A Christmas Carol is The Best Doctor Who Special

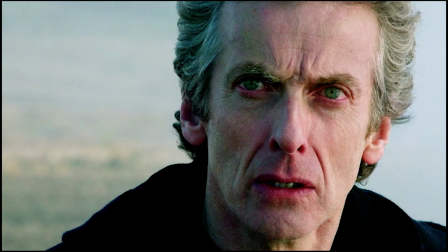0s
Can you believe I'd actually planned to do video reviews of Doctor Who Series 9 in its entirety by this Christmas?
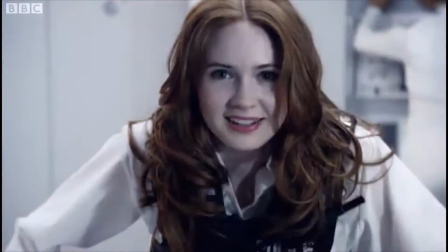7s
Jesus H. Christ on a motorbike, what was I thinking? But you know what? This is one opportunity that I refuse to let slide.
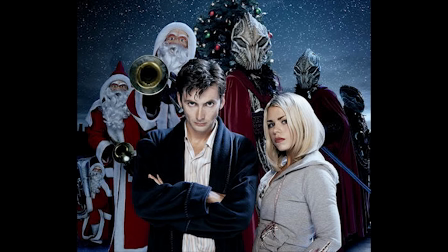15s
The Christmas special has been a tradition of Doctor Who for a full decade now, with the latest one,
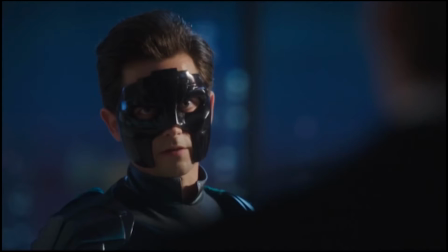20s
a.k.a. the first new episode we'll be getting for an entire year, right around the corner.
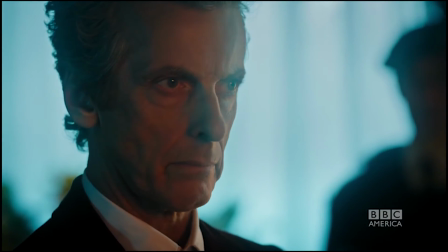26s
Last year's special, The Husbands of Riversong, I thought was actually quite good, but for a while there, it seemed like the Christmas special was doomed to be the one big bit of fluff.
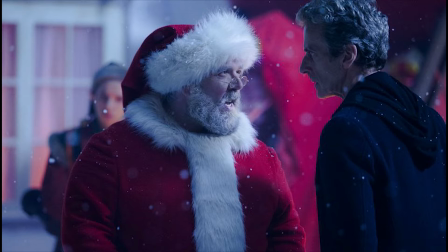35s
Occasionally fun, but feeling more and more like an obligation rather than a treat as time went on.
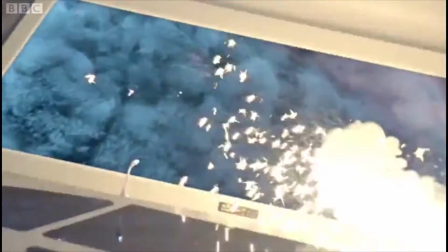40s
With one exception. A Christmas Carol opens, like all good Christmas stories should, with thousands of people about to crash to their deaths.
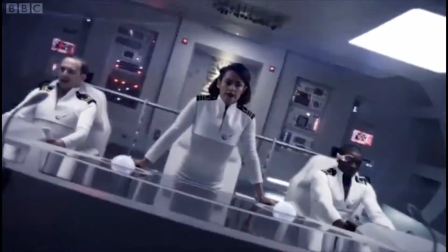48s
If there's one thing that writer Stephen Moffat is good at, even in some of his mediocre or downright bad episodes, it's a cold open that hooks you in, and this is no exception.
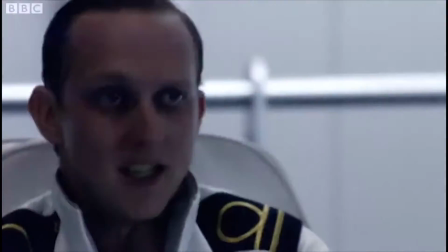56s
The tone of the whole episode is set in just two short minutes, as the captain of the crashing ship tries in vain to regain control,
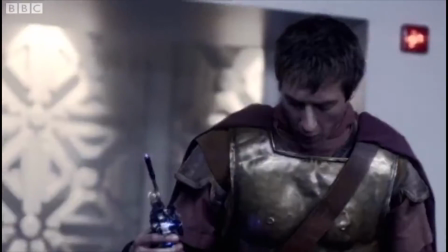62s
and Amy and Rory pop into the room having been interrupted by the turbulence in a bit of roleplay, and eager to let everyone know that the doctor can fix things.
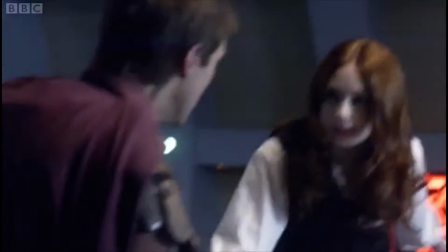70s
The scene is tense enough that you buy the crashing of this ship as dilemma enough to base the episode around, even though we won't be seeing too much of it from here on out,
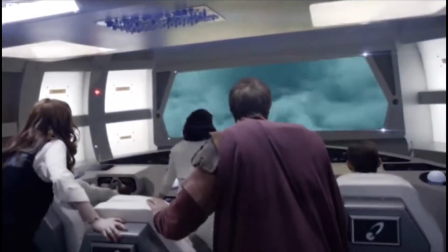78s
but also importantly fun and funny enough to let you know that the rest of the episode is going to be mostly a romp.
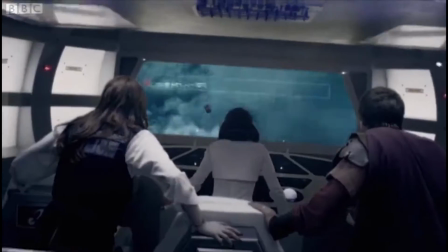84s
It's a bit sad that Amy and especially Rory don't have much to do in this story, especially since this was the first episode to feature Arthur Darville's name in the opening,
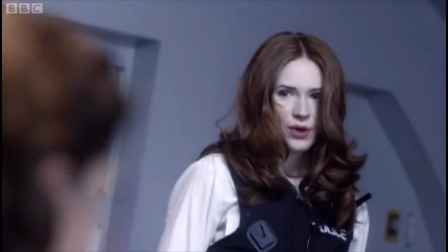92s
but I'm glad they at least get something to do unlike nearly every other Christmas special where the Doctor is without a regular
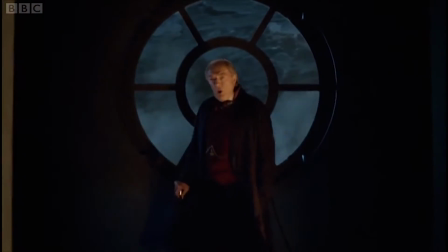97s
companion. We cut to Michael Gambon as our Scrooge for this evening, a.k.a.
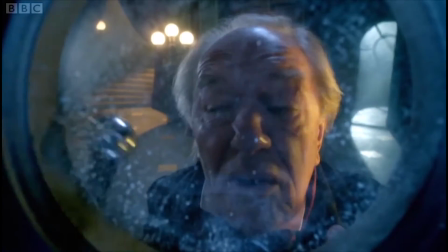103s
Kazran Sardik, and even compared to most versions of Scrooge, this guy is a colossal tool.
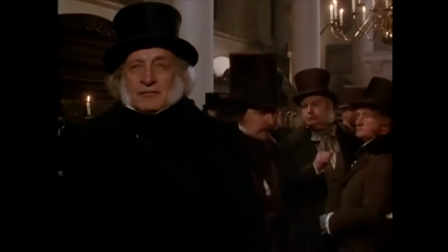108s
Where Scrooge is often just miserable,
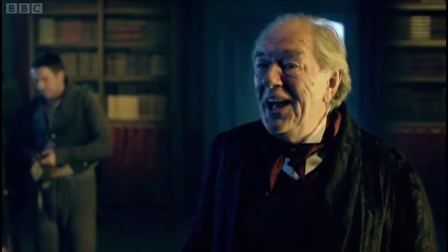110s
the amount of pleasure Sardik takes as he gleefully antagonizes a poor family and holds their relative in stasis from them has to be seen to be believed.
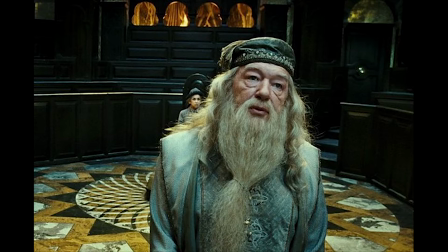119s
I was one of those American plebs who'd only known Gambon as Dumbledore prior to this special, and never once does that character come to mind here.
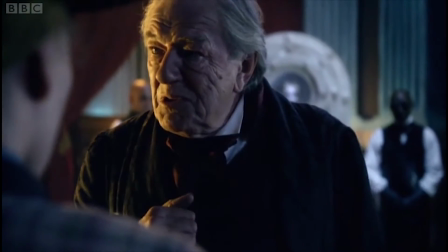126s
He's totally disappearing into the performance.
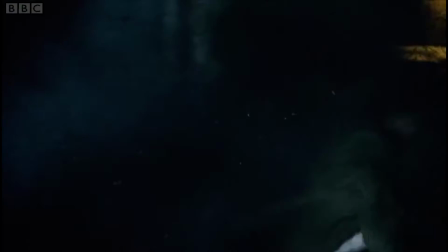129s
Unfortunately, this massive tool is also the only one capable of helping land the crashing ship, which we learn with the arrival of the star himself.
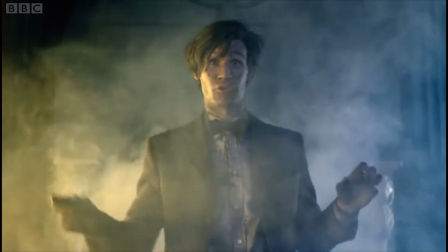140s Yes! Blimey! Sorry! Christmas Eve on a rooftop, saw a chimney, my whole brain just went, what the hell?
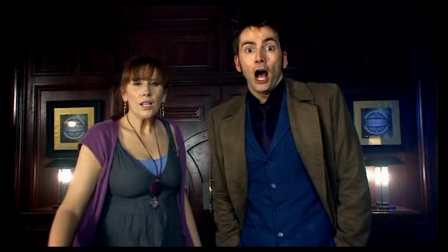147s
This has become something of a staple of Moffat written episodes, always having an episode go on for a few minutes and building a mood before the Doctor can shatter it with a dynamic entrance of some kind.
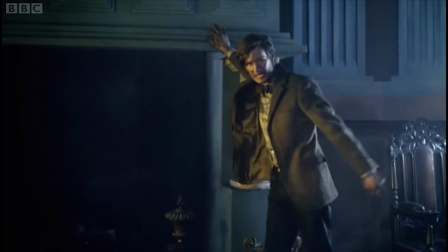157s
This is my favorite example of that happening, and I feel as though scenes like this...
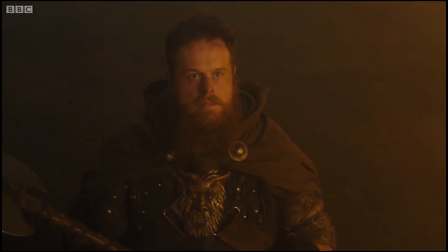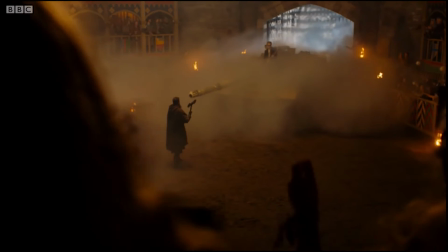168s
are often failed attempts to recapture the magic of this moment.
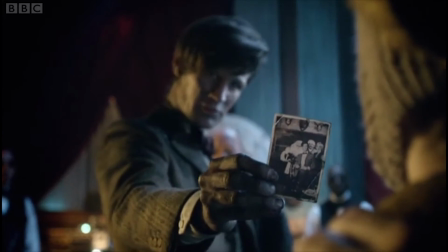172s
The poor family is on their way out the door, despondent, when suddenly in comes this living embodiment of wit and whimsy down the chimney like Saint Nick himself.
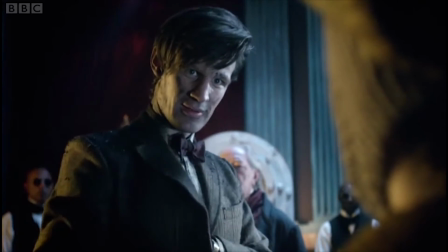180s
And for a few minutes, the entire atmosphere is light and breezy and he's got the attention of everyone in the room, completely overriding Sardik's domineering cruelty.
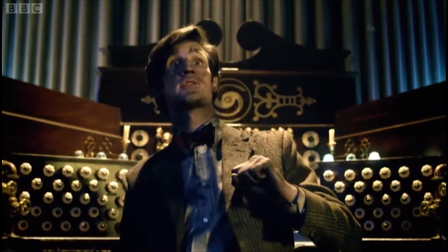189s
It's the perfect encapsulation of what his role in this story is going to be.
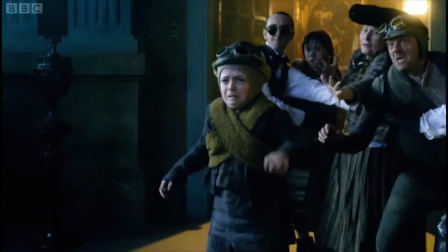193s
Unfortunately, this only lasts so long before Sardik is provoked and almost smacks the young poor boy, before stopping at the last second and opting to simply throw them out.
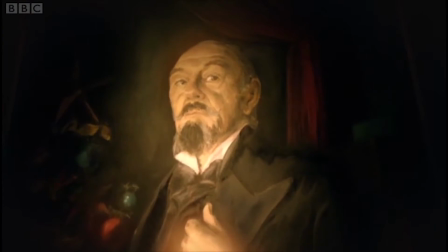202s
We then get a little bit of reading the room from the Doctor, which lets you know just how much Moffat wished he was writing Sherlock Holmes.
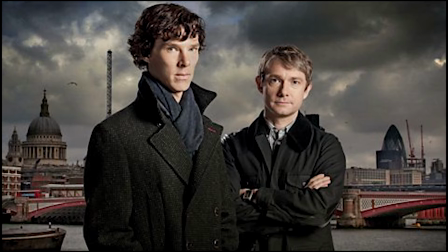209s
Before he would go on to write Sherlock Holmes.
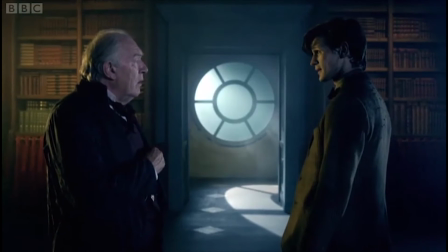212s
It's in the middle of this deduction that Sardik's implacable demeanor, already slipping, completely falls apart,
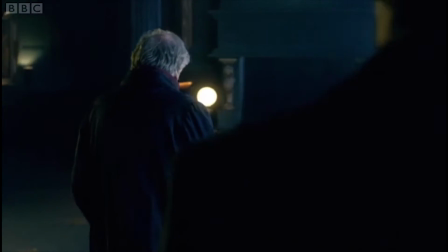218s
and we get the sense that he's most definitely not happy being the way he is, not just through exposition,
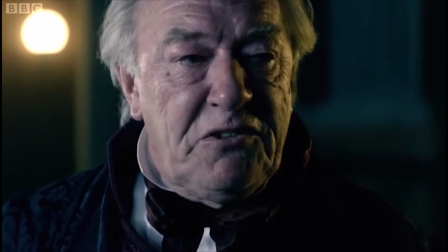224s
but through Gambon's stellar acting.
I despise Christmas. Shouldn't.
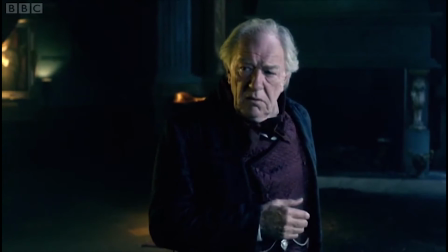231s It's very you. It's what? What do you mean? Halfway out of the dark.
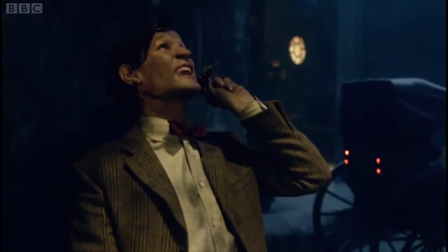240s
Once outside, the Doctor contacts Amy, and he starts formulating a plan to change Sardik's mind, and it's here where a couple of neat things happen.